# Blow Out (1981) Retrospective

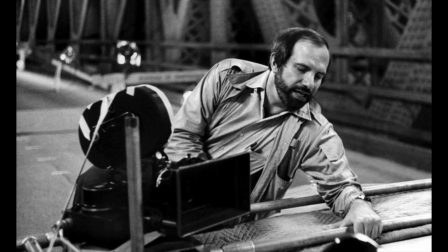1229s
Instead, he made frightening, lurid Hitchcock homages. Films like Body Double and Dressed to Kill.
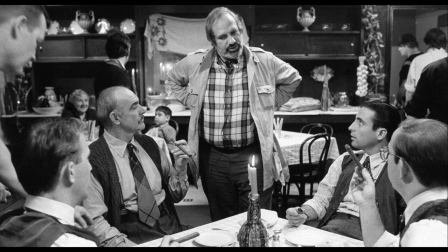1235s
Movies championed by filmmakers like Quentin Tarantino and authors like Brett Easton Ellis. He had one consistent contemporary advocate, Pauline Kael, but at the time, De Palma was marginalized as a filmmaker obsessed with tawdry subjects. And though the legacy of his films have been somewhat rehabilitated in the past 10 years, as many viewers rediscover his work,
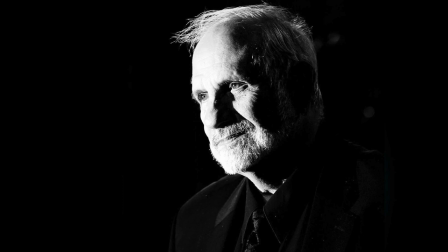1255s
but modern scholars and critics still deride him as misogynistic, homophobic, transphobic, sexist, you know, overall problematic. He's an openly political filmmaker in line with Oliver Stone,
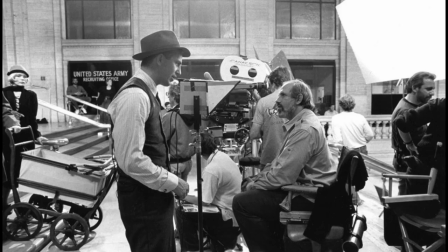1265s
but he never made enough openly political movies to be thought of as a social advocate or as a quasi-pundit like Stone. And the films he made that were big commercial hits, movies like Scarface, Mission Impossible, The Untouchables,
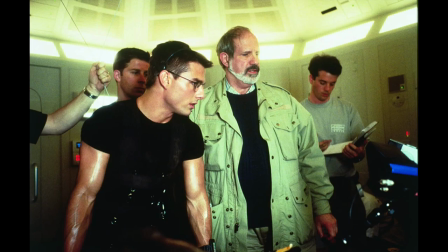1279s
seemed to lack the same type of authorial stamp that would make them intrinsically De Palma movies. While well remembered by the general public, these movies when viewed by De Palma diehards seem to lack the personality that made his early work so compelling.
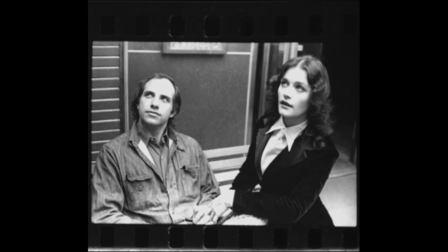1296s
De Palma is difficult to put into a box. He's curmudgeonly, and like William Friedkin, he can be dismissive, pugnacious, and he seems not to care what other people think about him.
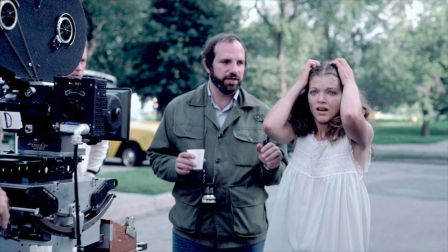1304s
And that willingness to be real and raw is, I think, what makes him so compelling to a certain segment of film fans, namely me. He's also a meticulous technical director, which to me is what makes him especially interesting.
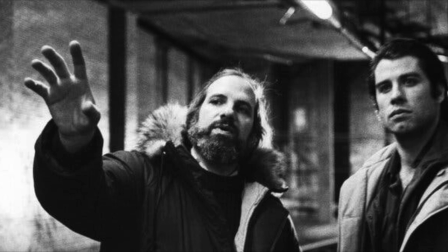1316s
I look at De Palma's movies, and I get inspired. He continually finds ways to present information to the viewer in deceptively simple ways. Ways that can be emulated or, you know, ripped off by low-budget filmmakers like me.
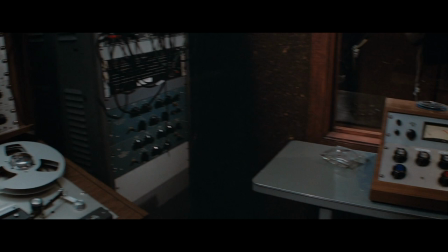1328s
Watch this scene in Blowout when Travolta finds out that all of his tapes have been erased by the conspirators.
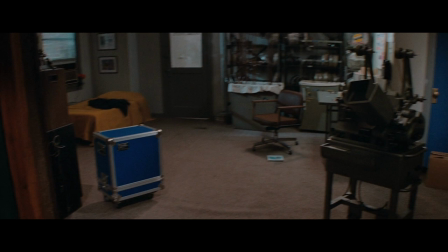1333s
The camera stays stationary on the tripod. It just moves in a constant circle, conveying disorientation.
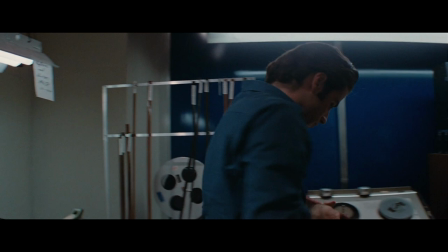1340s
Perfectly melded with the rising cacophony of the playing of blank tapes. White noise that somehow seems to mount, crowd out your thoughts.
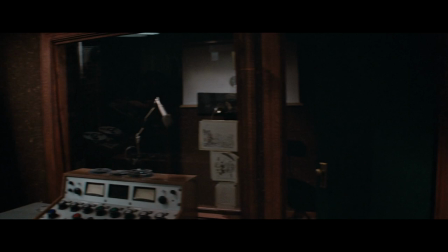1348s
It disorients the viewer. We understand Travolta's frazzled state of mind as he glides in and out of the frame.
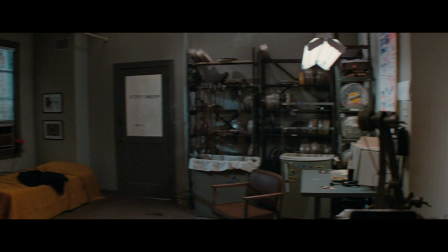1354s
Deceptively difficult choreography, and Travolta, a trained dancer, makes it look easy. This scene works on multiple levels.
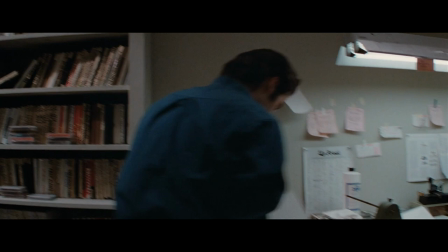1361s
It jolts the movie up with tension and paranoia, because we want Terry to preserve the evidence so that he can foil the plot.
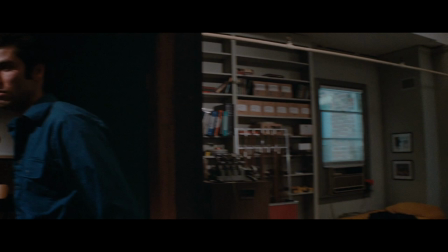1368s
The fact that his tapes have all been erased puts him in a major bind. It also shows that the villains are closing in on him.
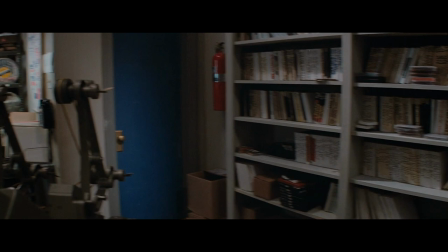1374s
They know what he knows, and the implication is that they will go farther than just tapes in their quest to erase evidence.
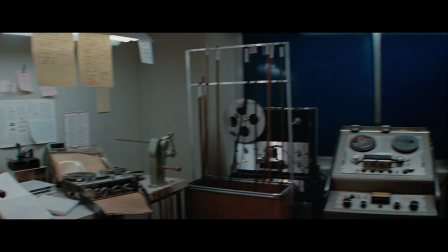1381s
It's also something any filmmaker can relate to, the knot in the pit of your stomach when something you've worked hard to produce doesn't come outright, or it gets erased, or it doesn't save correctly,
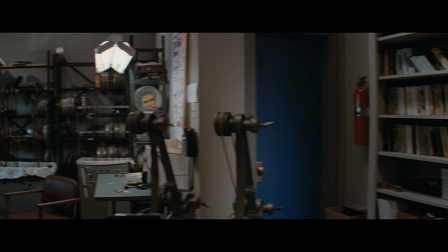1390s
and all your work goes down the drain. What you've captured with your audio equipment or with your camera is a little piece of life that you've managed to orchestrate control over,
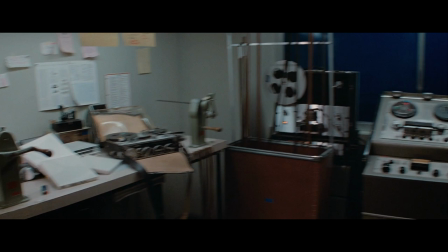1399s
and when forces beyond your control sabotage your material, there's a feeling of helpless defeat.
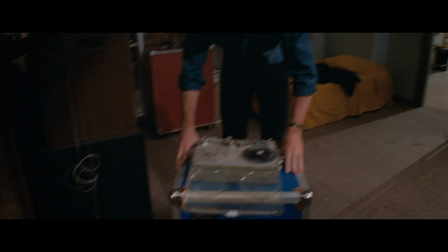1404s
This scene parallels the real-life making of the film, when four reels of the negative featuring the movie's most expensive sequence,
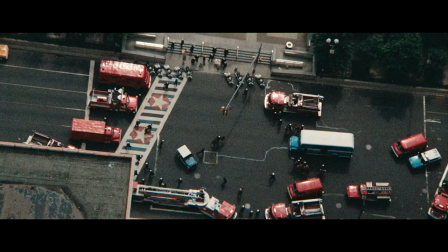1411s
the car chased through the parade, were stolen off the truck transporting them to the processing lab.
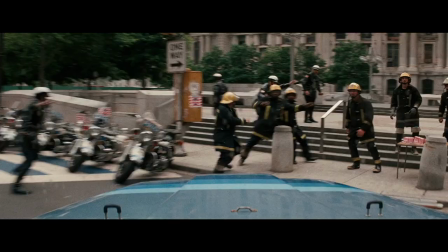1416s
The entire sequence needed to be reshot at the expense of half a million dollars.
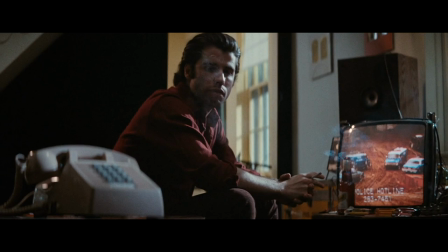1421s
This is especially interesting considering how often the idea of the blending of artificial television or film media and real life appears in De Palma's work.
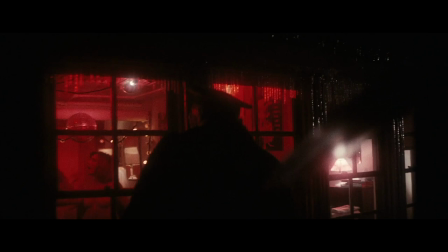1430s
At the opening of Blowout, the viewer is treated to an extended fake-out sequence, as we watch an over-the-top parody of a traditional slasher movie,
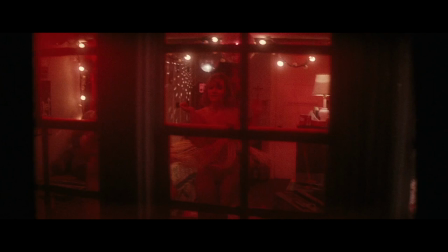1438s
where a voyeuristic killer stalks a bevy of attractive young women in various stages of sexual undress or activity,
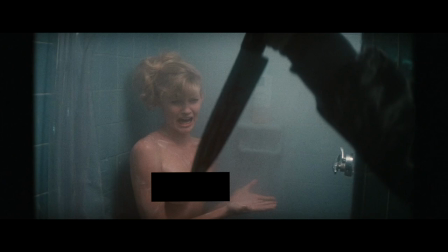1444s
only to discover at the climax, for lack of a better word, of the sequence, that we're actually watching a movie within a movie.
God, the screen is terrible.
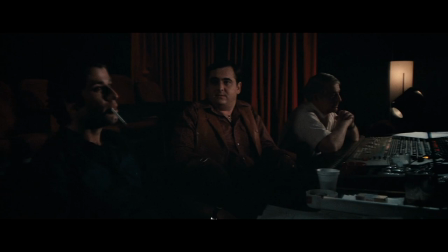1457s What cat did you strangle to get that? The cat that you hired, that's her voice. we suddenly realize that what we have just seen is a joke or was, you know, fake.
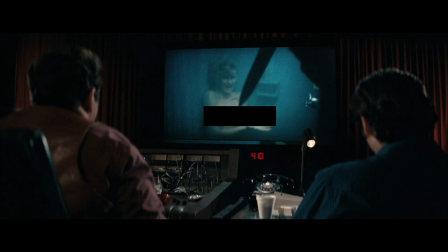1466s
And now we are comfortably sitting within a movie that is actually going to be good by dint of the acknowledgement of our characters that what we have just seen is judged by them to be bad.
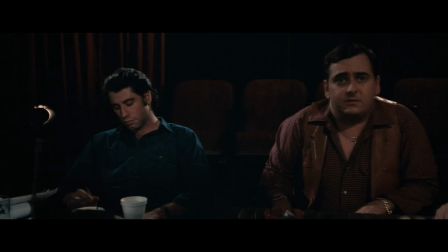1476s
This bit of fun serves to accomplish two of De Palma's goals.
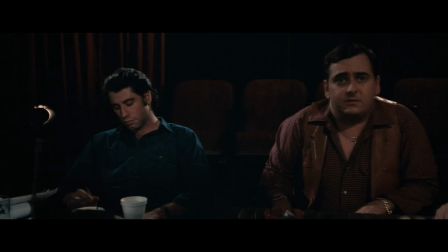1479s
For one, it fulfills his stated wish to start his movies in a captivating way. You know, when you start a movie with a helicopter shot of New York, you know, it's like, is this an idea? Oh, we're in Manhattan. Or, you know, these boring drive-ups, where the whole opening of the movie is a car driving up to a building.
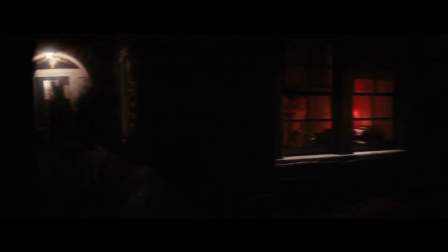1498s
I mean, this is not an idea, you know. Because especially in the beginning of a movie where the audience is ready for anything,
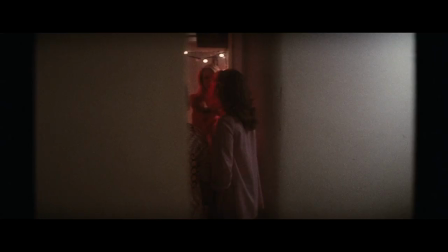1507s
you know, to waste that time with some boring geography shot is like, mystifies me.
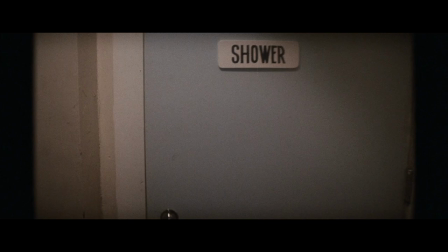1514s
And two, I think it's fair to read this sequence as a jab at his critics. critics who lambasted his previous effort Dressed to Kill as nothing more than a prurient slasher film.
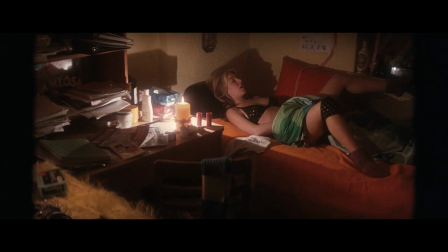1523s
It's as if De Palma is saying to them, hey I know what schlock is, this is what it looks like, my last film was not this.
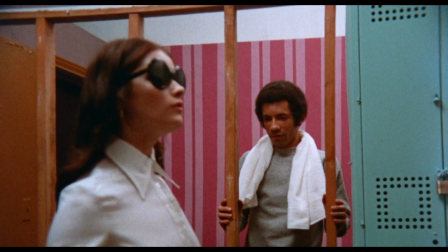1530s
This purposeful confusion between the real and the artificial is present in a lot of De Palma's movies.
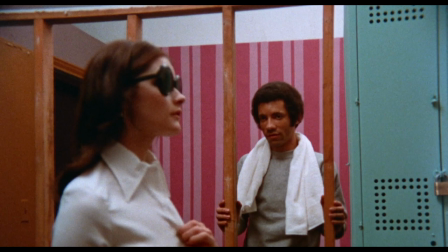1535s
We see it in his 1972 film Sisters,
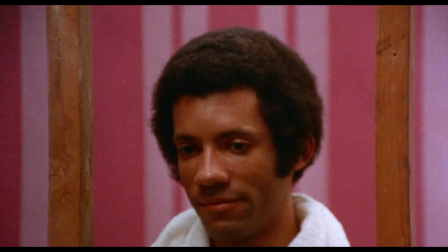1537s
as the movie opens with an uncomfortable scene of a man struggling with the dilemma of whether or not to make his presence known to an attractive blind woman who is beginning to undress,
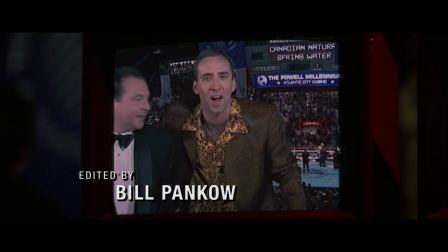1545s
before discovering that what we were watching is actually a hidden camera reality TV game show. His 1996 movie Snake Eyes is full of these ideas, whether it be a mediation of material through a television screen or watching the literal
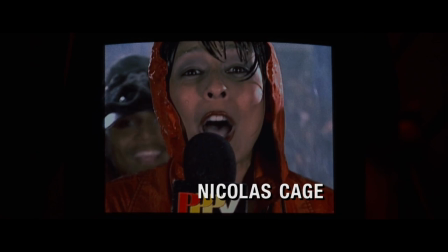1559s
construction and manipulation of what will eventually become truth by media forces.
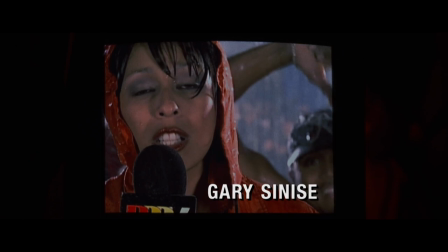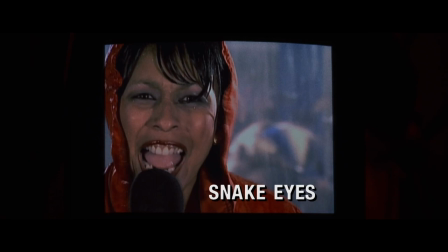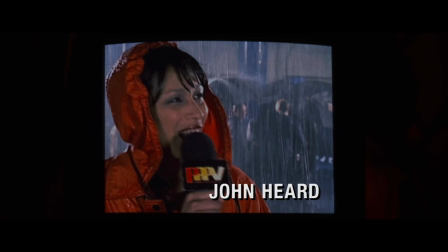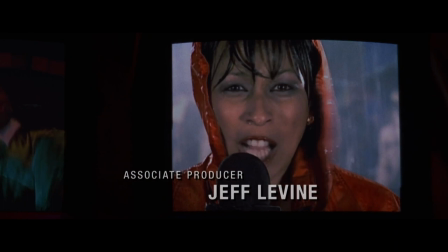1579s
In the previous two examples,
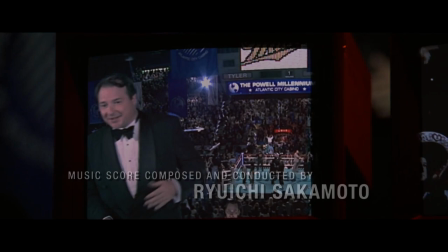1583s
we see De Palma's penchant for identifying the perverse ability of mass media to engineer the reality that we perceive.
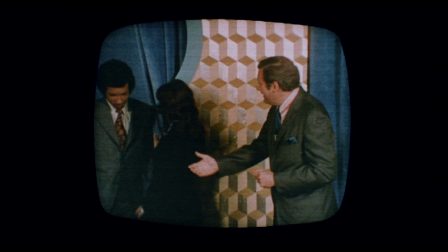1590s
By virtue of De Palma's presentation of this idea in his films, he is encouraging the audience to remain open to the possibility that what they are being told by the mass media can, and very well might be,
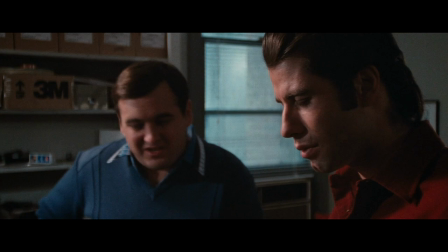1601s
orchestrated to manipulate them. In Blowout, Jack Terry is often frustrated when watching the official media news narrative.
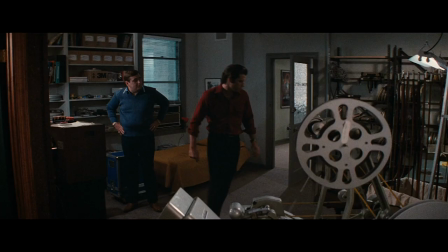1610s
Because he has the secret truth,
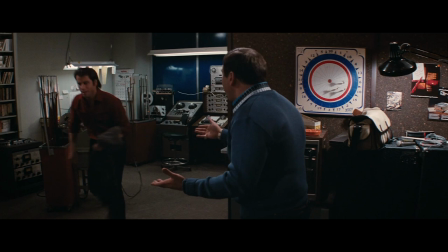1616s
the piece of missing material evidence that is being withheld purposefully, maybe, from the public.
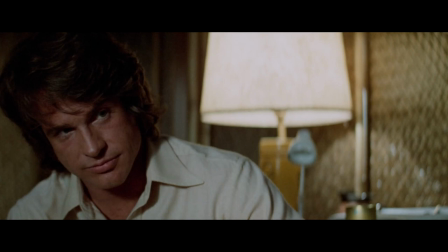1622s
1974's The Parallax View is a movie about the loss of control as well,
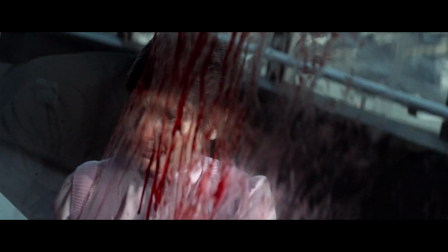1625s
but it's more about a democratic society's inability to achieve self-determination when sinister forces overturn the will of the people.
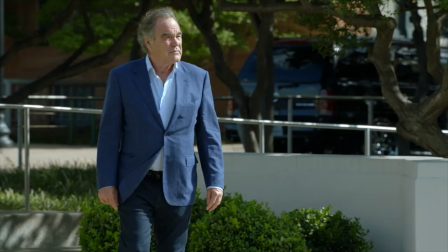1633s
In Parallax View, the sinister conspirators kill politicians who won't play ball and systemically take out any opposition to their grand schemes. Oliver Stone talks about this very phenomenon at the end of his new documentary of Kennedy,
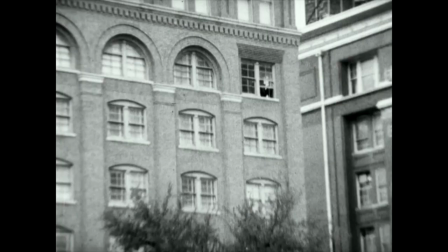1646s
JFK Revisited, describing the chilling effect that JFK's murder had on the American political system.
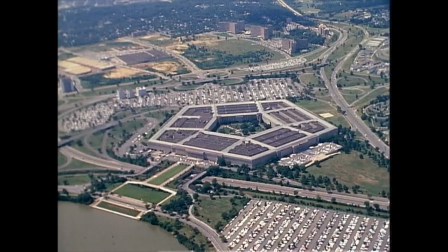1653s
The feeling that if a leader were to stray too far from the goals of a deep state or a corporate cabal, that that leader would be taken out.
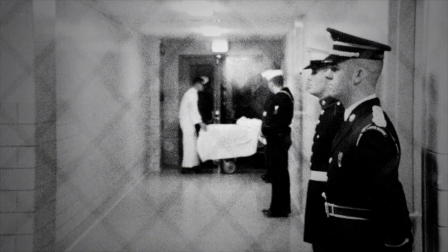1660s
Publicly executed, framed, or intimidated, whatever.
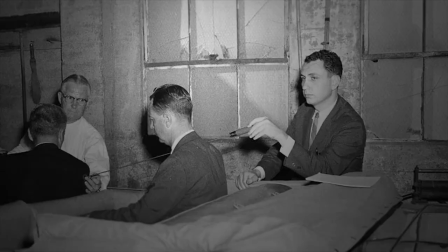1663s
Implicit in this notion, though, is the idea that there is some all-knowing, controlling body that is guiding society.
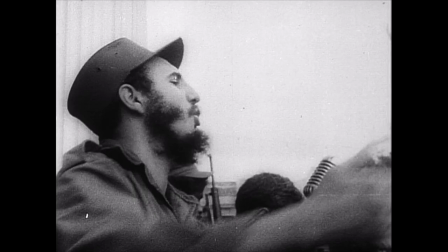1669s
And while this is a very bleak idea, it's at least somewhat reassuring that someone is in control?
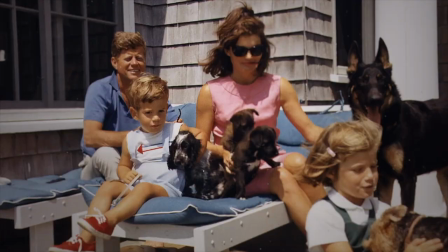1676s
That society is being managed by somebody?
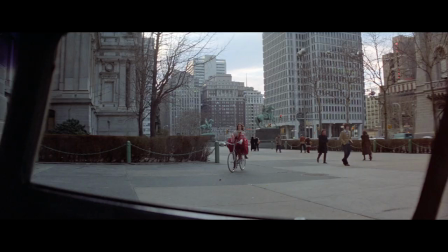1680s
At the end of both the Parallax View and Winter Kills, the conspirators are able to suppress the truth by force,
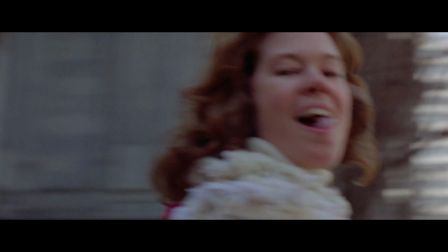1686s
the implication being that if they hadn't been able to snuff out their opposition,
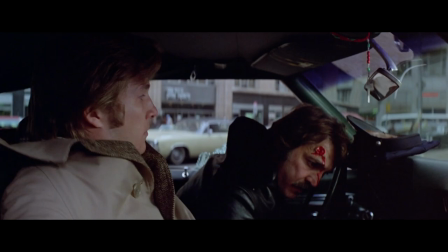1690s
there is a possibility that they could be exposed, that the public would discover their crimes,
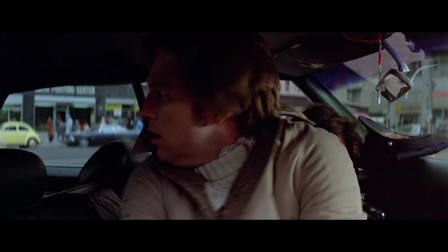1696s
that they could, in theory, be held accountable if only their power could be defeated.
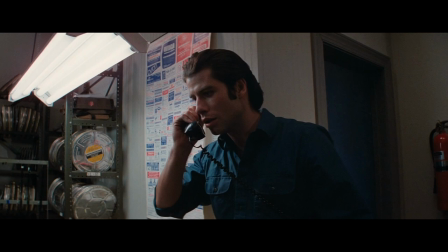1702s
In blowout, this idea is rejected. And while Jack is correct, the senator's death was not an accident.
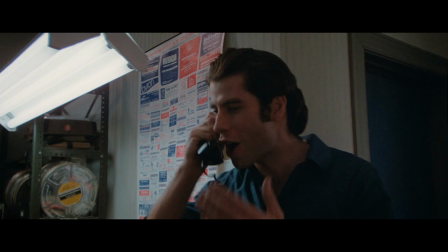1708s
It was perpetrated by a shadowy group.
You know, I don't get you, man. First you feed me all this nutty assassination shit, then you give me a blank tape.
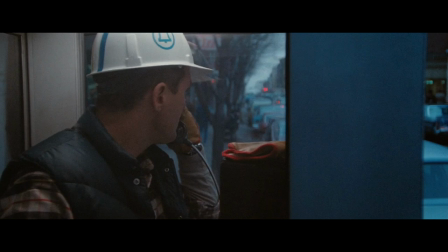1716s What for?
Because somebody erased Then again, even the shadowy group doesn't have full control over their plan.